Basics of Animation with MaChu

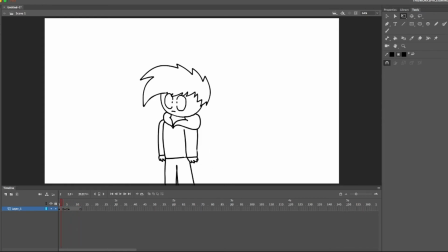So as you can see in my in-between, there's multiple arms because it's moving between the arms of the first keyframe and the second keyframe. And the head is kind of stretched out because it's going from the first keyframe to the second.
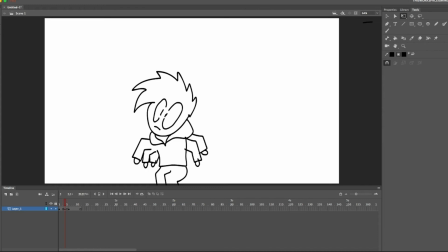This one is not as drastic, but it can be, and it sometimes the more drastic, the better it looks, and sometimes the worse it looks. So now, another thing you can add to make your animation look a lot better is anticipation and wait.
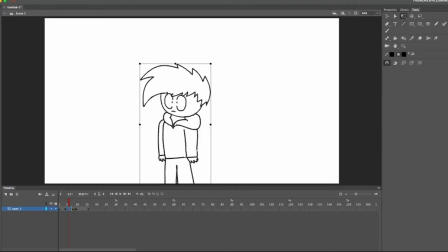About 1 or 2 frames before your character starts moving, kind of make him anticipate the movement he's about to do. So one easy way to do this, get the smart object, kind of raise him up, kind of make it look like he's taking a breath in, and and then he moves.
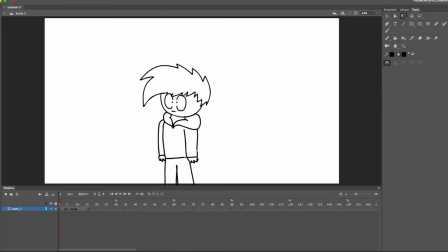And then for wait, a way to add that is kind of by doing the opposite.
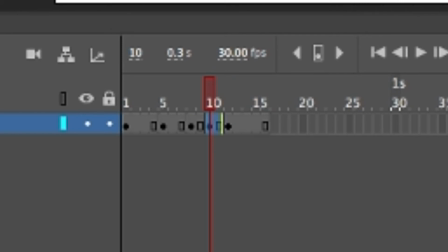2 frames right after he moves, kind of squash him down.
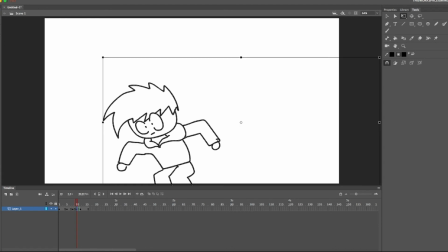So now it looks like that. There's kind of weight to when he stops. And it doesn't look like he's just super stiff. It looks like gravity's in motion and he looks kind of real.
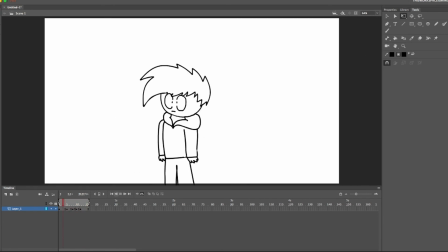And that's just the basics. Once getting a little more complicated, one way to add another animation without interrupting these frames you've already created,
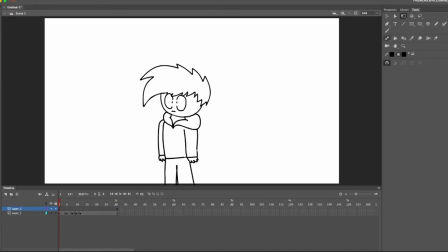go to new layer and just say I want to add like just a bunch of other pictures, like a background maybe. You can have that constantly be there while these frames constantly move.
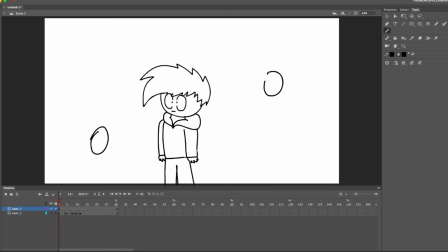And here's a time saver if you want it. Here's a tween. So basically what a tween is, draw something on a frame,
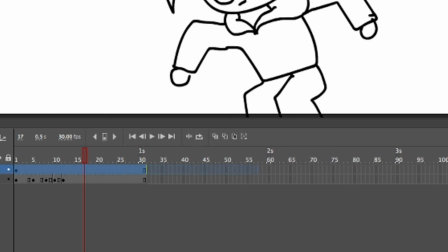stretch that frame out to where however long you want it to take for that tween to move somewhere.
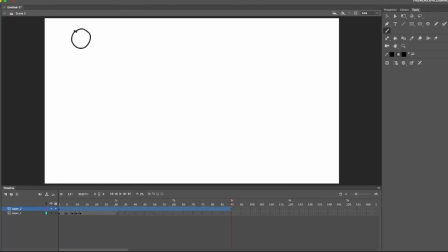So I want it to take 3 seconds to get from point A to point B. So then once that frame is highlighted, go to create classic tween.
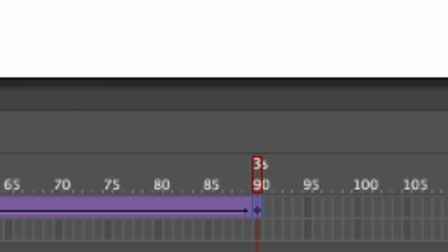Then put a keyframe at the end, take your selection tool, move it to wherever you want.
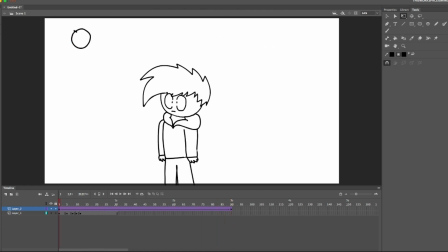It could be anywhere. And then now it moves from point A to point B, which just saves a lot of time. So yeah, that's the basics of animation. If you want to get more technical, I'll maybe make a second tutorial. And yeah. Animation is cool, dude.